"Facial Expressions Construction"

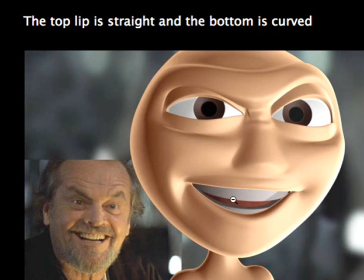(28:52)
So simplifying it, and not that you might not be able to have this sort of control, but this is something that we think about. Simplifying, you know, our shapes, so straight and a curve,
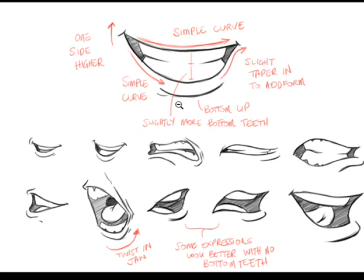(29:09)
or these are quite interesting too. These beautiful asymmetrical shapes here. Just mixing it up a little bit, adding a little bit of roll or twist in the jaw. Once again, one side being a little bit more elevated than the other side.
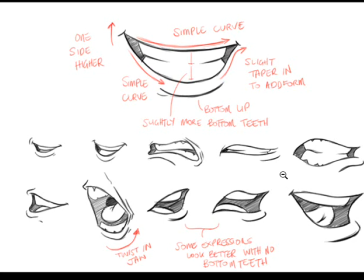(29:30)
But of course, you know, with the Max rig, you're not going to be able to do too much with this, but you should try to add some sort of interesting pose which feels in the mouth, which feels connected to what's happening upstairs there.
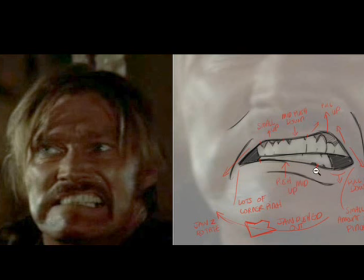(29:46)
And one way of doing that is using these
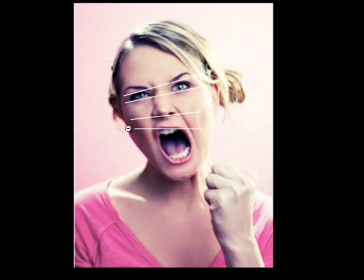(29:53)
this idea of everything kind of converging in on one side. So imagine that there's a point of convergence over here, and all of these parts of the body, oh sorry, of the face, are kind of converging in on that one part over here. Okay, so it's really important to analyze the way that something is being structured.
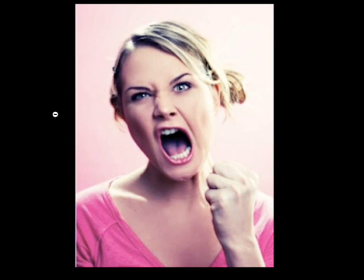(30:13)
You'll notice that because this is all converging over in this side over here, there's this pressure. So this eye here is smaller, or sorry, more closed than this one here. This one here is just a little bit more open. And also the way that this line kind of flows on through to that point of convergence.
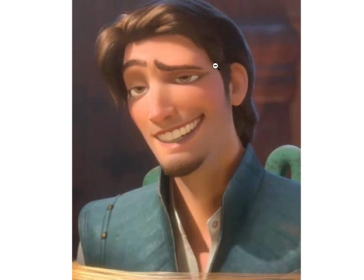(30:31)
The same with this one over here. So we've got this point of convergence. It's all coming over in this direction over here. And whenever an animator is thinking of forming these facial expressions, they are thinking of the way that everything is tied together in the face. I'll just show you some of my favorite artists.
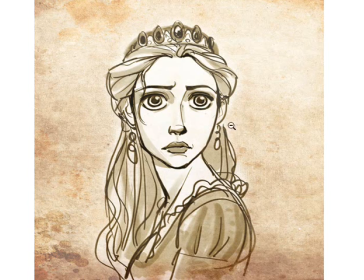(30:51)
This is Glenn Keane, very good Disney animator, and I just love the expression on the face. Just this heaviness to it. You can see that there's a little bit of concern.
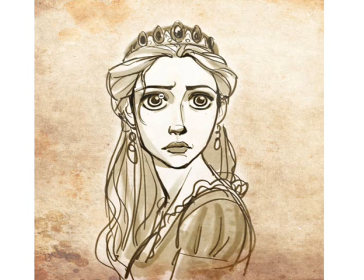(31:08)
The way that we know that there's concern is that how high the top lid is in relation to where it sits on the pupil and the iris there. The inner brow just gently lifted up. Okay, so you really get a sense that there's something troubling her, the way that the mouth is hanging down.
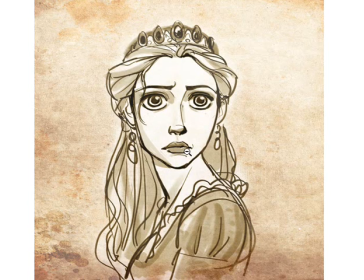(31:28)
So there's all this information there that is clearly showing what this character is feeling.
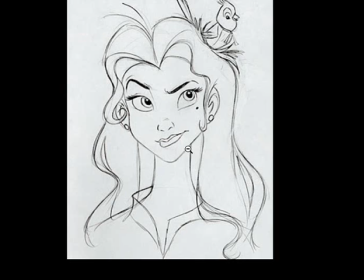(31:34)
This is kind of a cool one. It's a little bit crazy, but it's got these nice sort of connected, very severe curve in the brows there. But once again, we've got everything kind of converging in on this side over here.
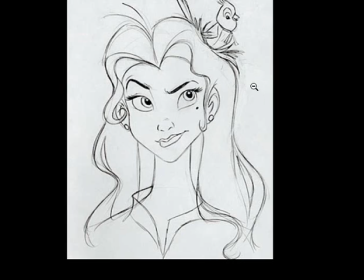(31:49)
Okay, so the brows and even the bottom of the mouth are just converging on this point here.
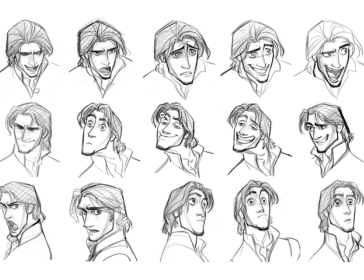(31:58)
If you want to, definitely have a look at the way that Disney animators choose their facial expressions or pose their facial expressions. They put a lot of time and effort into these, and it's all about exaggeration as well. You don't want to go with anything that's too subtle.
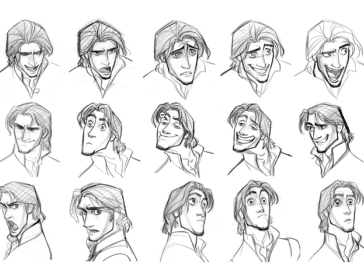(32:14)
You want to try to ham it up as much as possible and just show us what the character is feeling. Now, the trick with this is to find really good reference. So that's the first place to start.
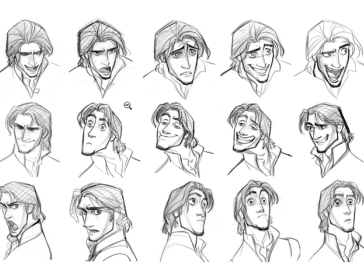(32:30)
Find amazing reference and that have a lot of energy to them, or a lot of personality to them, and break it up. Study how all of the different parts of the face are working.